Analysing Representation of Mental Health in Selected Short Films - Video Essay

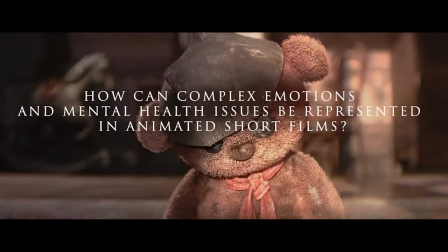[0:00]
How can complex emotions and mental health issues be represented in animated short films?
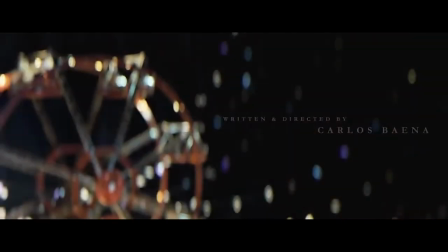[0:06]
With the use of the case studies La Noria, directed by Carlos Baena, and Happiness by Steve Cutts,
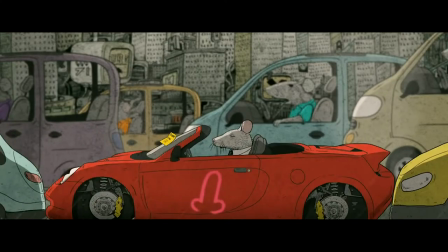[0:11]
I will show that animation can go deeper than the path it was initially expected to follow,
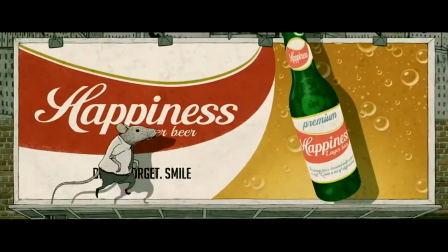[0:16]
that its purpose goes beyond the younger audience, or to serve the comedy genre, and that in the short form, it can give valuable and touching lessons.
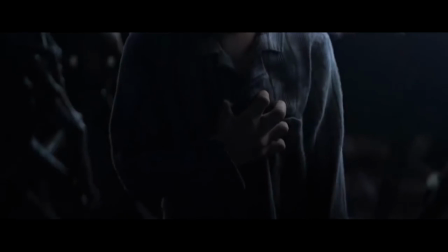[0:24]
I chose these two case studies because they both show simplicity in explaining complex sentiments in their own distinct way,
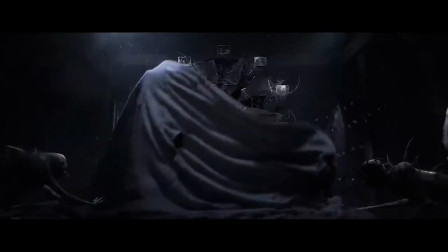[0:32]
which shows how animation can take a darker route and appeal to adults and all kinds of personalities.
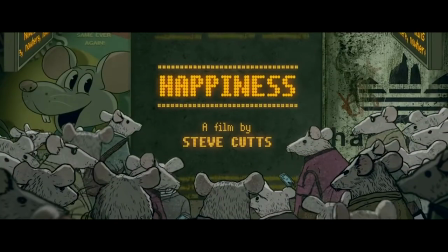[0:38]
In the short film Happiness, we are immersed in a world inhabited by rats, where selfishness and greed are the keys to happiness. Why rats? Possibly by their long-acquired symbolism of disease and skill to survive in a vast range of conditions,
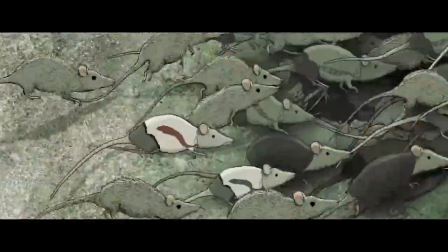[0:52]
which is a metaphor for the way humans live in society, always wanting more and never being fully satisfied with what they have. As Moss argues, happiness feels intolerably elusive for many of us. Upon approach, its particles loosen and suddenly it becomes out of reach, even though it's all around you.
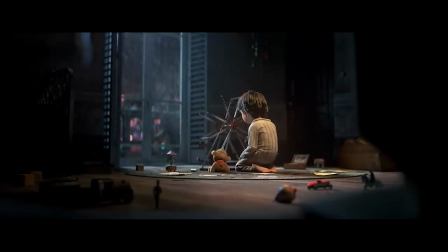[1:10]
In the case of the animated short film La Noria, we follow the story of a kid experiencing loss and depression,
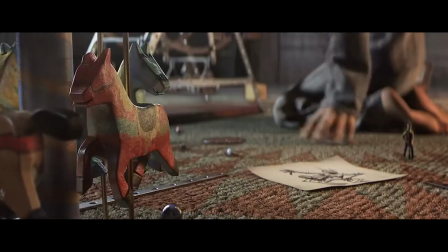[1:17]
demonstrated by his desire to finish building a ferris wheel but having a broken main piece and monsters tormenting him.
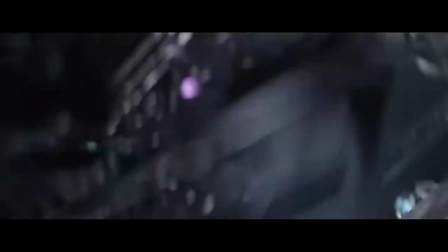[1:24]
The choice of these stories being told in the short form is due to its bigger impact on the audience.
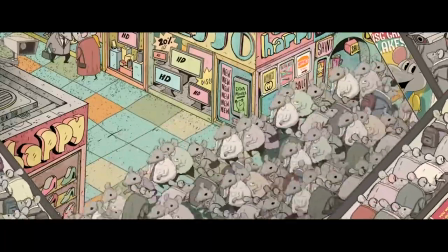[1:29]
A feature film without dialogue of rats imitating human habits would be boring, and people would soon grow tired of it.
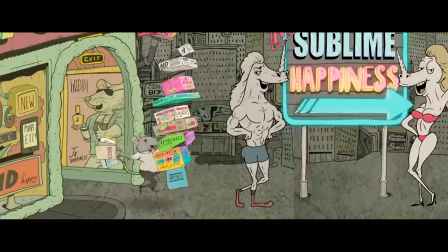[1:35]
But as a short film, it works, in a way that during those 4 minutes, the audience is grabbed and despite understanding the metaphor right away,
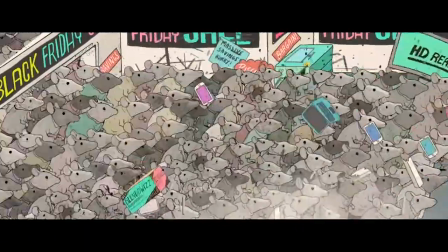[1:43]
wants to see what will happen next, the extremes it can go to to follow this figurative happiness,
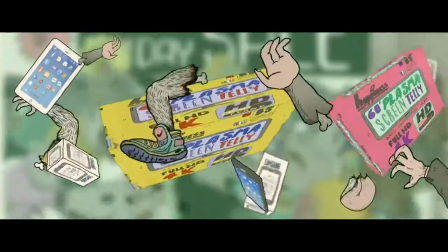[1:48]
which in the live action form wouldn't be as appealing. We wouldn't see limbs flying in the air in a fighting scene as something funny, but rather disturbing.
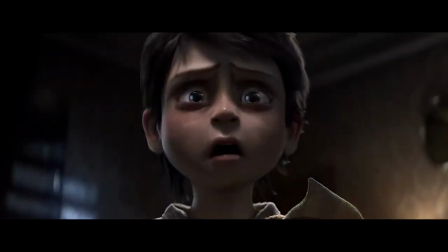[1:57]
One aspect that both these case studies have in common is the lack of dialogue, and as Raskin said,
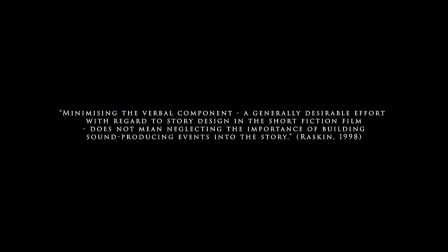[2:03]
minimizing the verbal component, a generally desirable effort with regard to story design in the short fiction film, does not mean neglecting the importance of building sound producing events into the story. So despite the absence of dialogue,
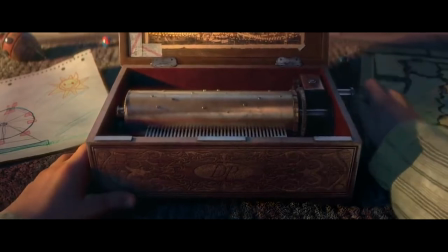[2:16]
sound in these short films is still very present and a big indicative of where the story is going and how the audience is supposed to feel when watching the accompanying images.
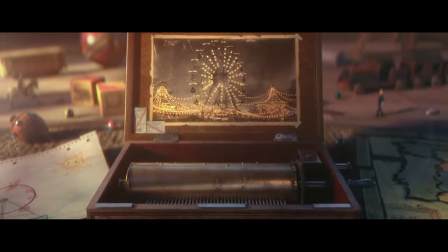[2:25]
La Noria uses the diegetic sound of the music box in the beginning of the film to immerse us in that depressive, melancholic mood that is going to be recurrent throughout the film.
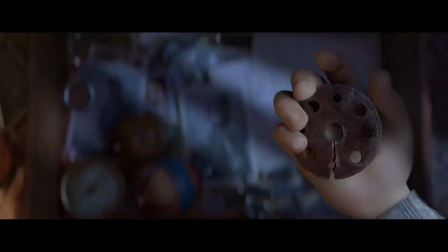[2:34]
When the non-diegetic music comes in, it's the same song but played by an orchestra, perhaps to show us that there's more beyond that room and that music box.
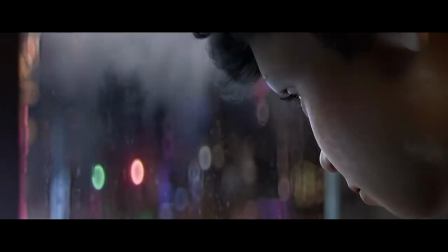[2:42]
But we should look at the bigger picture and imagine a world beyond that place.
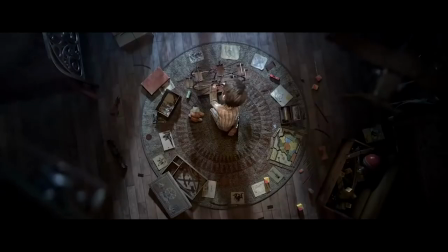[2:45]
When the music box stops, and we see the boy struggling to make the broken piece fit in the wheel,
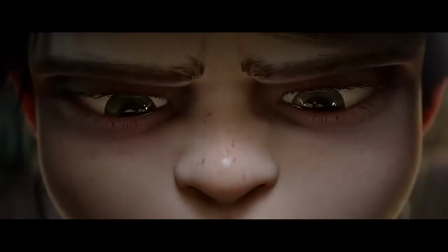[2:51]
leaving him to listen to his own memories, he chose loss of harmony and serenity, because the kid is frustrated and his emotions took over.
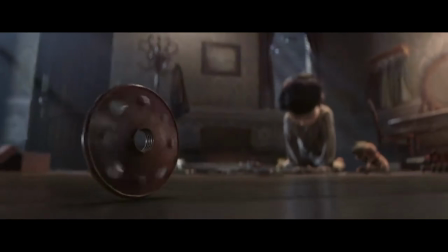[2:58]
So the ease of sound here, relates to the boy's emotions and need to distract his mind with something other than his memories.
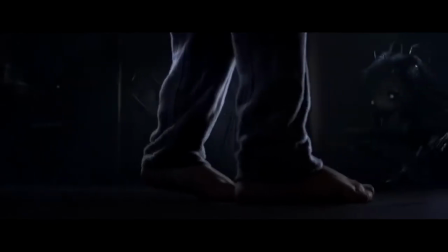[3:04]
That same song comes back in the end when the boy is facing the monsters and taking steps forward, as a reminder of how he felt in the beginning,
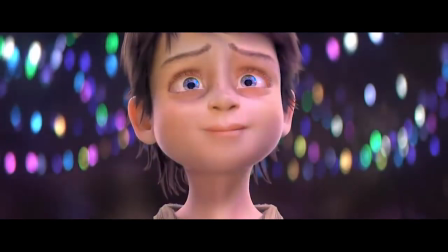[3:12]
but still acknowledging the changes made in perspective and mindset and how far he's come in picking himself up and finding light in the darkest of
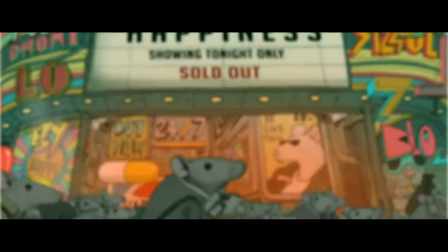[3:19]
moments. The classical song Habanera, used throughout happiness, is very repetitive,
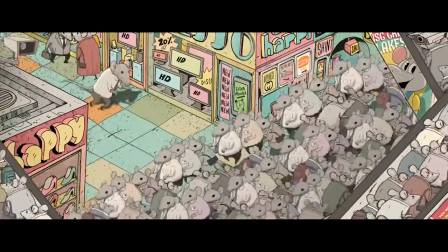[3:26]
which relates to the vicious cycle represented in the short film in the long and exhaustive search for happiness.
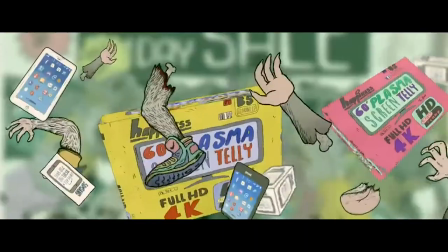[3:32]
Sure, there are moments where the song gets louder and the action is more exciting, such as the fight scene in the store or when the same song gets distorted when the rat is drunk.
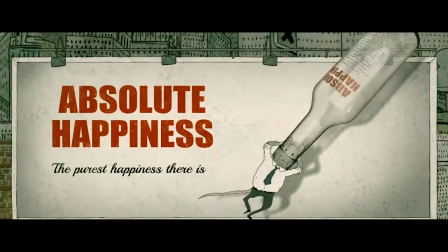[3:41]
But we haven't left that repetitive cycle.
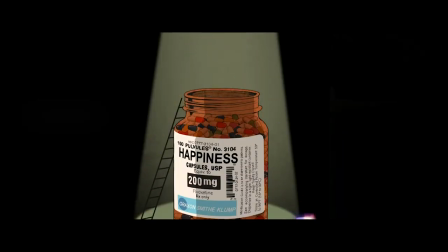[3:45]
The only time the song changes is when the rat is on drugs and the morning mood plays in a magical Disney-ish sequence,
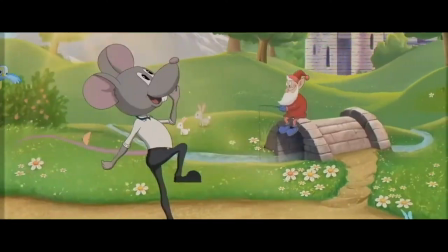[3:52]
to show how altered he is and how the pills affected his mindset, giving him a momentary sense of relief from getting out of the cycle he was stuck in.
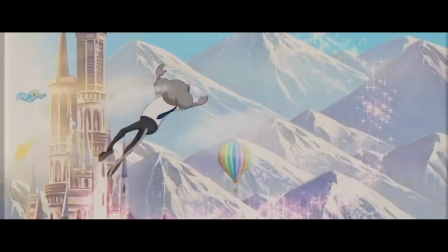[3:59]
But even then, the animation style changes as well, showing us that he's not himself in that moment,
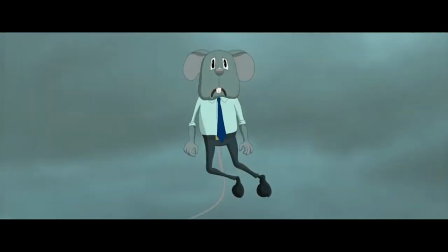[4:05]
and not long after, we're back in the same boring, grey, rainy city with the same song playing in the background.
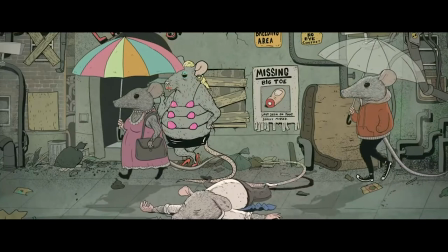[4:12]
A scene like this couldn't be as aesthetically striking in the live-action form as it is in animation.
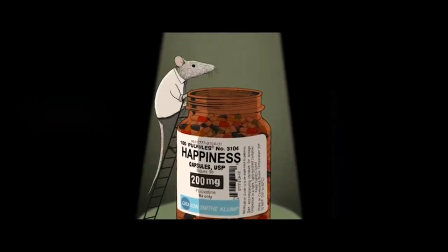[4:17]
It has a sense of dark comedy in which you're able to both chuckle at the sight of a high rat and think about drug abuse as a serious issue.
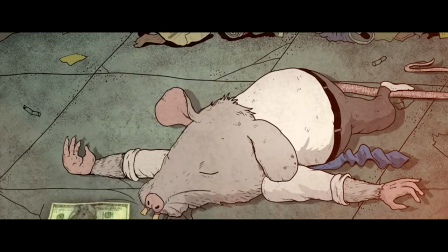[4:25]
Happiness gives us an insight on society and how individuals are too focused on finding happiness in the shallow things like money,
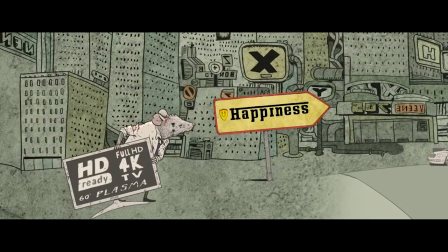[4:32]
material things and social media being the main message how selfish and self-centered people,
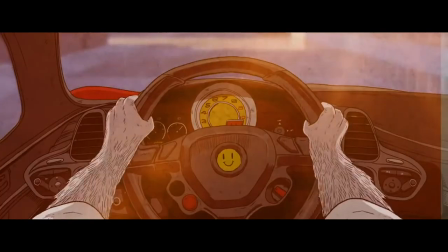[4:37]
or in this case rats, can be. There are some moments of comedy stuck in the deep message of the short,
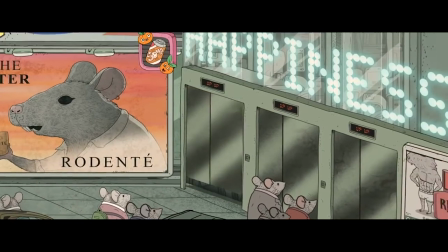[4:42]
to relieve the feeling of guilt when the audience relates to the message, such as when he is in the elevator in the sequence of following the money,
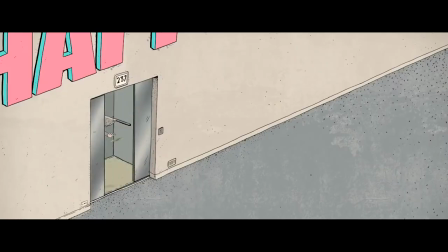[4:49]
and waits until it goes up and stops to follow it again,
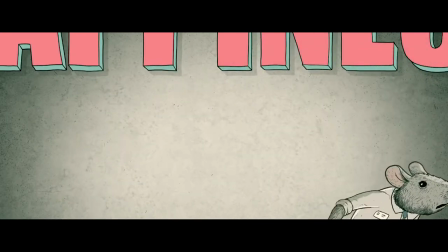[4:52]
which can be a metaphor for the lack of value money actually has and how ridiculous we look when we're blinded by the thirst of it.
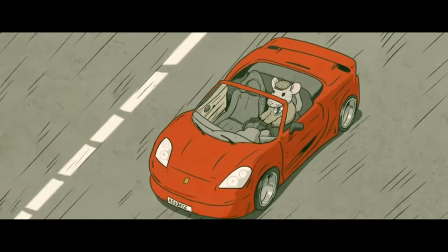[4:59]
In relation to the objects and their emotional connotation, the two films engages with different perceptions.
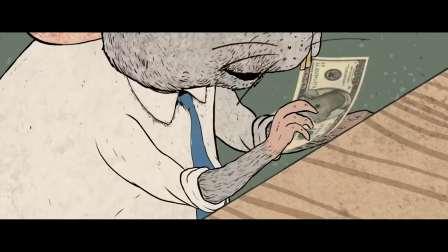[5:05]
When in happiness, the material things the wrath acquires are meaningless and a symbol of greed, and in the end being the pursuit of money would make him fall in the trap.
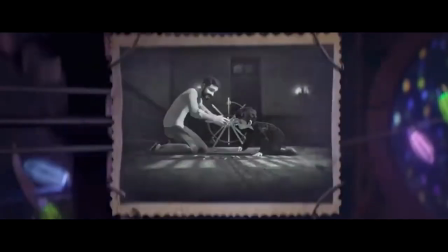[5:14]
In La Noria, the ferris wheel and the broken central piece gain an emotional connotation. Svankmeyer said that objects conceal within themselves the events they've witnessed, and in this case,
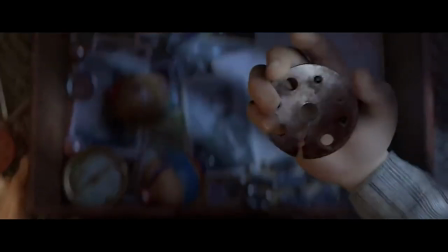[5:26]
the missing piece of the wheel is a symbol of a broken heart, a piece that doesn't seem to fit in anymore,
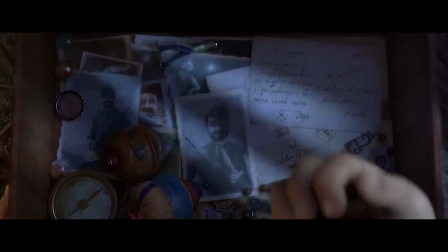[5:31]
and doesn't work as it used to, due to his dad having passed away and him feeling just as broken as that piece.
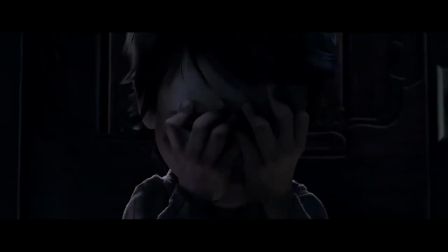[5:37]
His features and telling facial expressions make us dive deeper in the story and want the outcome to be positive. His gleaming big eyes show extreme sadness and fear, which would be a hard thing to get from a child actor if this story were to be told in a live action form.
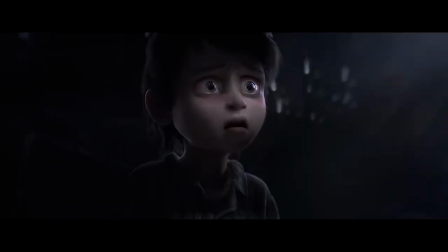[5:53]
When he takes a step forward and faces the monsters instead of running away from them,
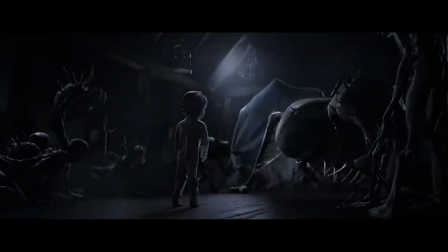[5:57]
he sees them opening the way instead of chasing him and he observes that the monsters were preparing something unexpected for him,
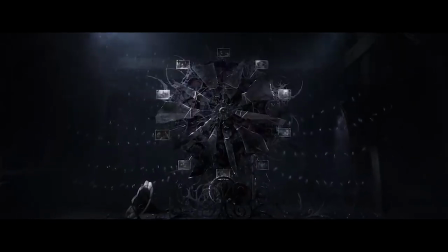[6:04]
which is a depiction of immense personal growth.
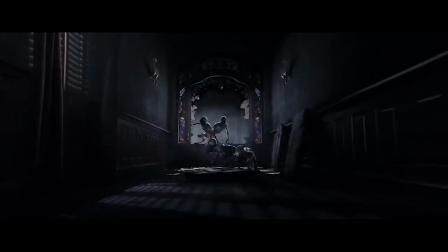[6:07]
The use of animation to impersonate the boy's fears in the form of monsters is a great way to celebrate animation's unique characteristics of storytelling.
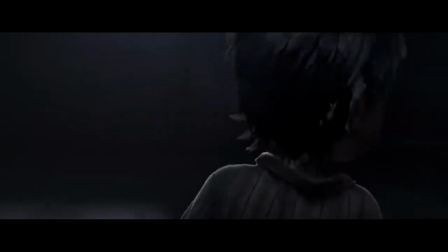[6:15]
With monsters of different shapes, all terrifying in their own way,
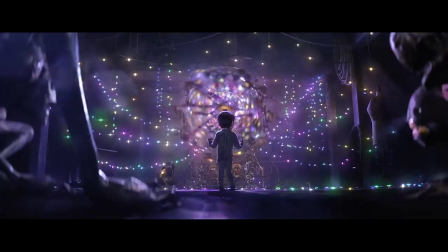[6:19]
mental health is impersonated and externalized in a way that the audience understands that, even through pain and trauma, we can make something beautiful.
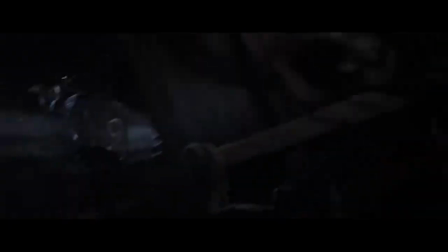[6:27]
Right before facing the monsters,
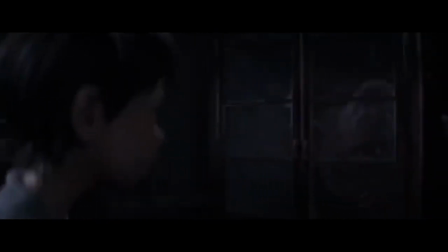[6:29]
there is a very powerful scene where the boy is surrounded by mirrors and in a fast circular motion, staring at himself and the monsters as if they were one,
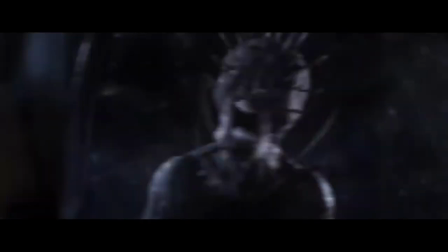[6:37]
the sound intensifies, giving us a claustrophobic and uncomfortable feeling, and when he screams,
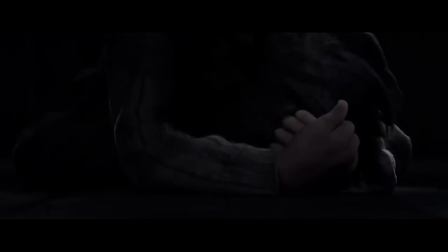[6:42]
finally releasing himself from the overwhelmingly controlling thoughts, the mirror breaks in slow motion and the boy drops to the floor sobbing. This is quite a moving scene that engages the audience. A spectator is engaged when something claims and holds his or her attention, and even more so if the film invokes empathy toward characters.
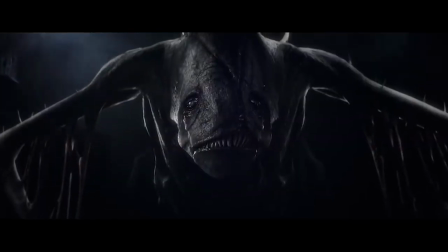[7:03]
In the sense of moving the viewers, the choices in character building play a big role,
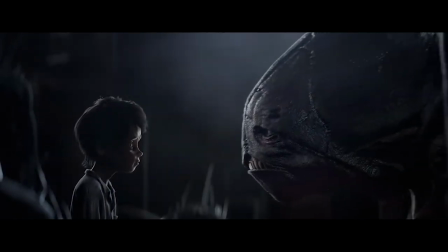[7:08]
like the monster with no inside being a metaphor for feeling empty from all the pain that Kit is experiencing.
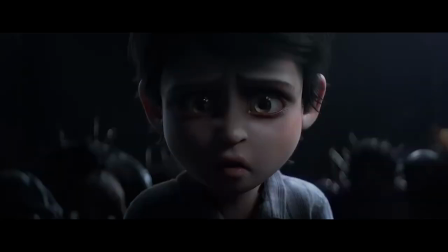[7:14]
We see him face to face with that monster, understanding that they aren't that different after all, that there is a reason for that monster to be frustrated,
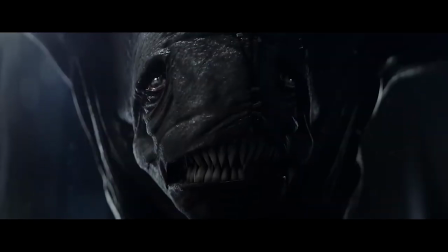[7:23]
giving us a sense that the boy is starting to understand his emotions and learning how to tame them.
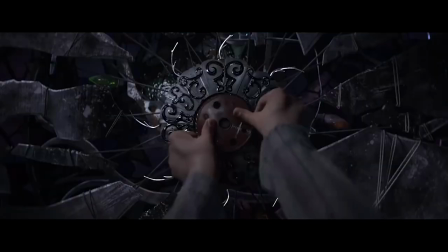[7:28]
Although the core of these two shorts is quite different and complex, the stories and choices in storytelling are, in both case studies,
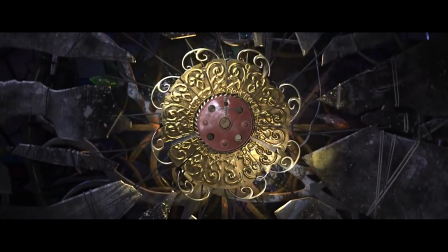[7:36]
simple and easy to understand, still leaving room for the audience to then step away and think about what they've experienced,
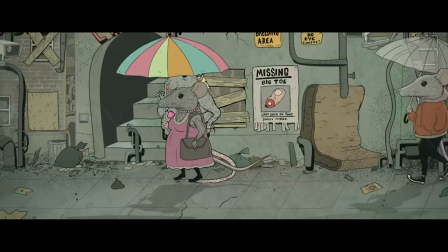[7:43]
having their own reflexive process of what the metaphors might have meant, and relating to the messages the films portrayed.
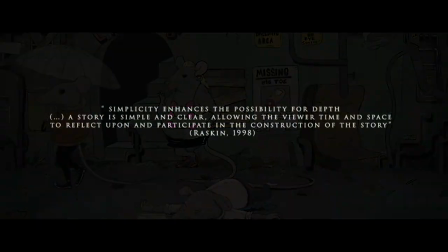[7:50]
Like Ruskin said, simplicity enhances the possibility for depth.
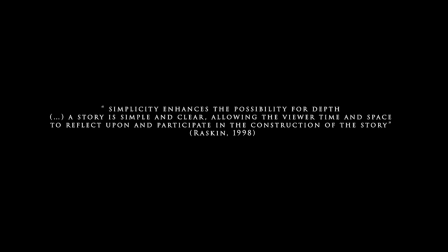[7:54]
A story is simple and clear, allowing the viewer time and space to reflect upon and participate in the construction of the story.